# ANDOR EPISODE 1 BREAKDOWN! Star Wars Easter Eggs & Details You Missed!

So if you want to try some rare Japanese snacks with us and support the channel click the link in the description and use the code Rockstars to get $15 off your order.
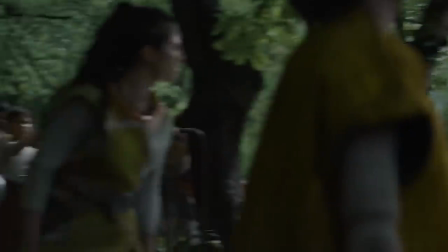[8:23]
Oh My god one girl tries to signal it before another shuts her up now The leader is credited in the credits is alpha one the
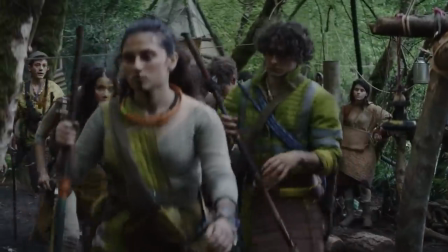[8:29]
shouting girl is alpha four And we don't really have any other name for them than alphas for now Just an interesting choice to have these canary kids speak
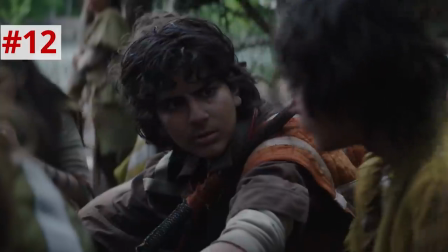[8:36]
to each other without subtitles Now we obviously don't need the translation We can figure out what they're talking about based on the context but the rare
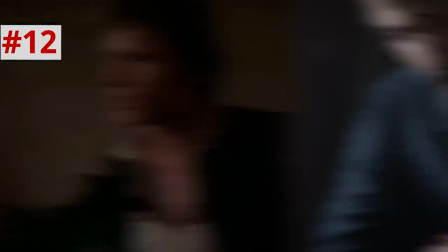[8:42]
choice in Star Wars to not translate what people are saying keeps Cassian and his past at a bit of distance for the viewer.
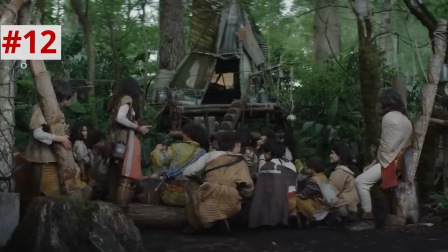[8:48]
Like the camera could be that of a documentarian embedded with these refugees just along for the ride and requiring us to just take all this in without any judgment.
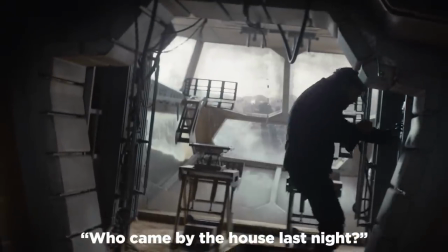[8:56]
Cassian wakes up and asks B2 about who came asking for him while he was out.
Pausing for data lag.
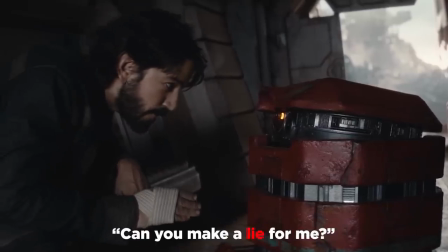[9:02]
Oh, this poor beat-up old-timer. And Cassian later asks him to lie.
If I can lie, I have adequate power reserves.
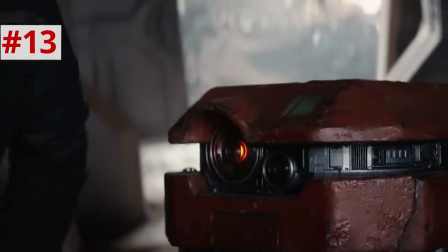[9:08]
I love it. It takes a droid extra power to lie. It's just a really cool commentary on how it really takes humans more energy to lie than to just be honest.
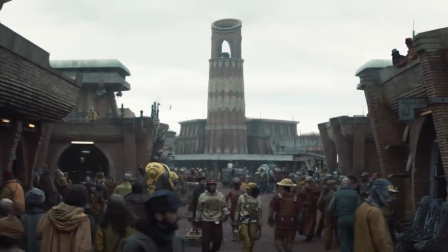[9:16]
As Cassian walks into town, the camera lingers on the town's bell tower, which we will see in future episodes.
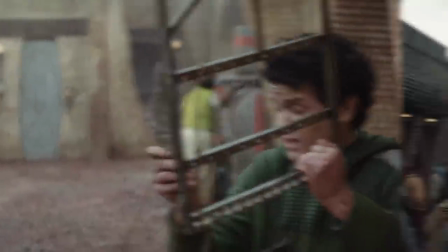[9:21]
Striking metal is a key way that these workers tell time and communicate in other ways. Beneath the bell tower, we can see a bulky alien walking with industrial yellow plating on its head and back.
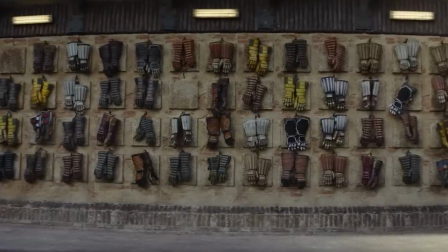[9:30]
Maybe an exoskeleton to lift scrap metal. We see dozens of pairs of worker gloves hanging from a wall, kind of like punch cards for these workers to check in.
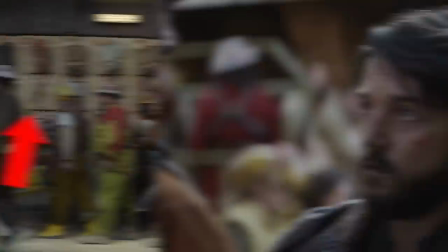[9:37]
But there's a few empty slots. maybe some who died recently on the job. Cassian tells Brasso to tell people that they spent the night together drinking Nog.
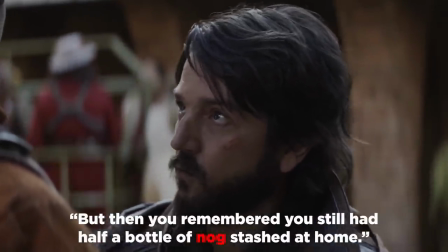[9:44]
Nog and Rev Nog come up a few times in this series.
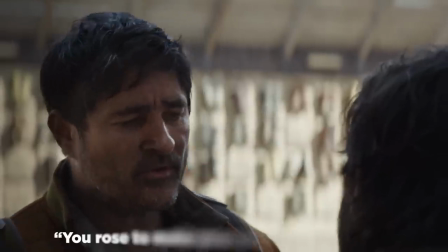[9:47]
Sounds like an in-universe term for homemade booze, but Brasso agrees by adding to Cassian's fake story to include a fake part explaining why Cassian would have a bruise on his cheek.
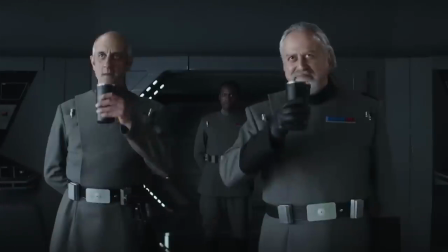[9:56]
Notice how pretty much everyone Cassian talks to also comments on his injury? Just a reminder that in this empire dominated society, any change of the routine gets noticed and must have a cover story behind it.
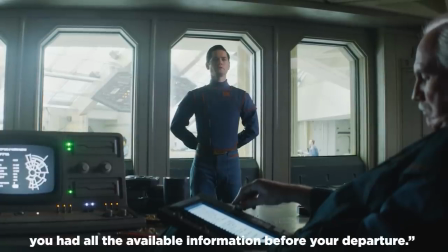[10:04]
Back in Warlada 1, Deputy Inspector Cyril Karn makes a detailed report on those murders.
Have you modified your uniform?
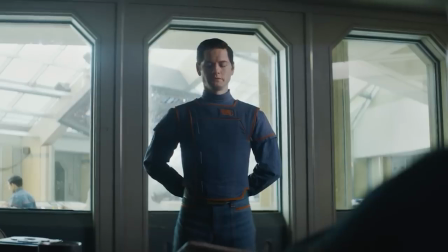[10:12] Perhaps slightly. Pockets piping and some light tailoring.
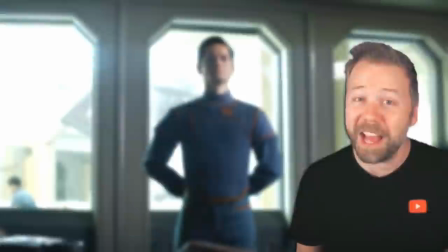[10:18]
I love commenting on an officer's uniform in Star Wars because, yeah, that suit fits tight around his core and waist.
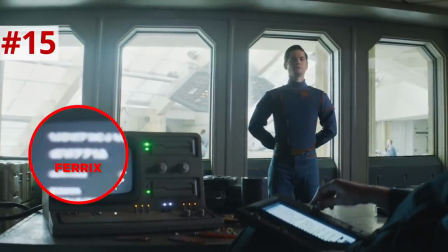[10:23]
On Chief Hine's screen, the orvesh on the second line translates to barracks. So the answer to Karn's inquiry was actually right there on that screen.
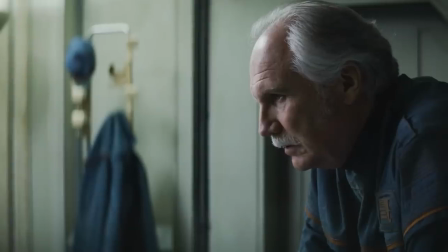[10:31]
But Hine tells Karn not to pursue it.
Two dedicated Primor employees caught in the sad orbit of a riot calamity.
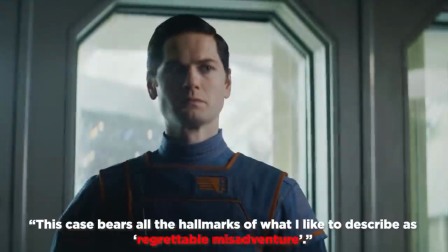[10:38] But they were murdered. No, they were killed in a fight.
Yes, a third time characters try to concoct a false narrative out of convenience.
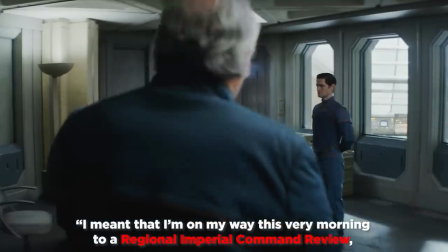[10:45]
Hine is on his way to Imperial inspection and doesn't want to have to report a recent crime. We see how this era is giving all of the people a strained relationship with the truth.
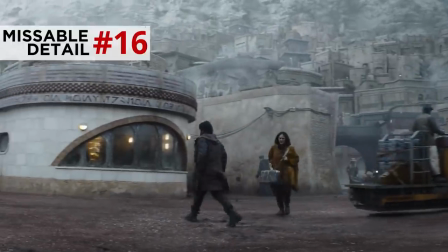[10:53]
Back on Farrix, Cassian approaches a shop with Orvesh on the front, including the words conversion codes.
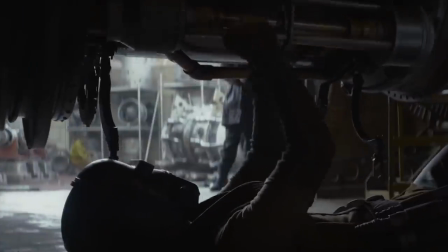[10:58]
Bix detaches some parts.
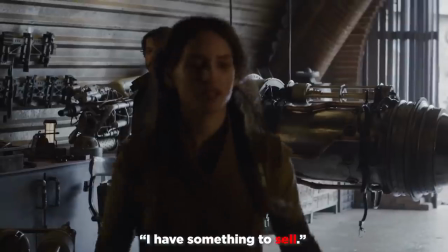[10:59]
This looks like a podracer engine. her welding mask looks like the piece of a droid head cassian tells vix that he wants to sell her high profile contact a valuable part i got an
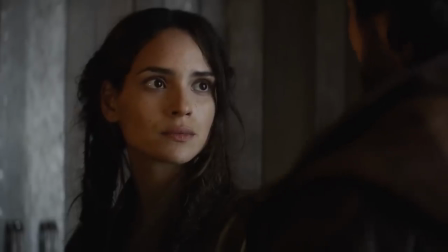[11:07]
untraceable ns9 star path unit vector crystals and imperial seal still intact this is an imperial navigator that shows locations
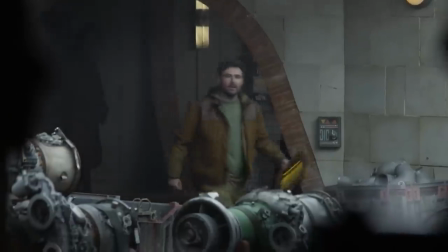[11:16]
in the channels that the imps used to get from place to place vix's partner says we betting on the bobani run tomorrow wo bonnie is
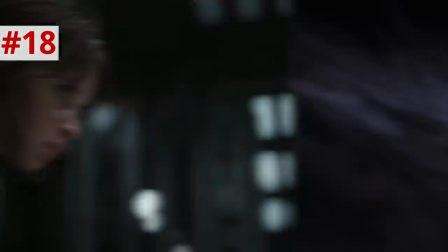[11:22]
the location of the imperial prison where jen urso is detained in rogue one well bonnie is actually an enneagram for obi-wan sounds like these salesmen bid on
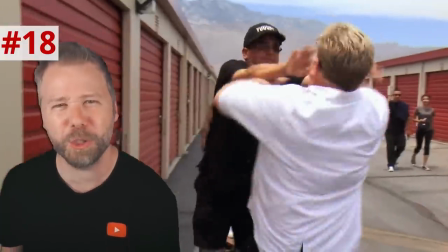[11:29]
scrapper runs to other planets getting in on whatever gets found. Kind of like storage wars. I love how much we're learning about the low-level economy of this society right now.
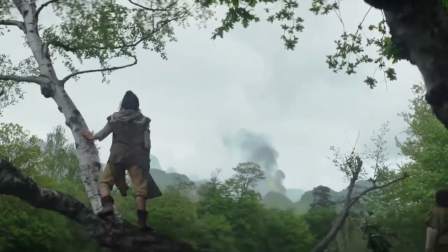[11:36]
Back on Qunari, the Alphas see more yellow smoke rising from that crash site. They stir darts and poison, prepping some blow dart guns.
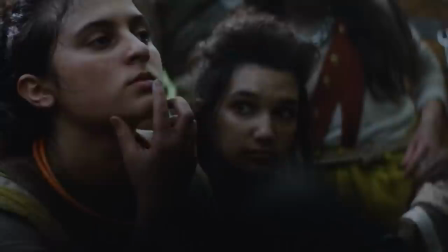[11:43]
And these Lord of the Flies kids streak their arms and faces in ash as a kind of war paint.
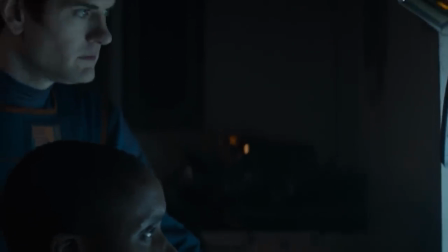[11:48]
Back in the present, Karn makes an astrotraffic control officer, kind of like an air traffic control operator, check the charts from the night before.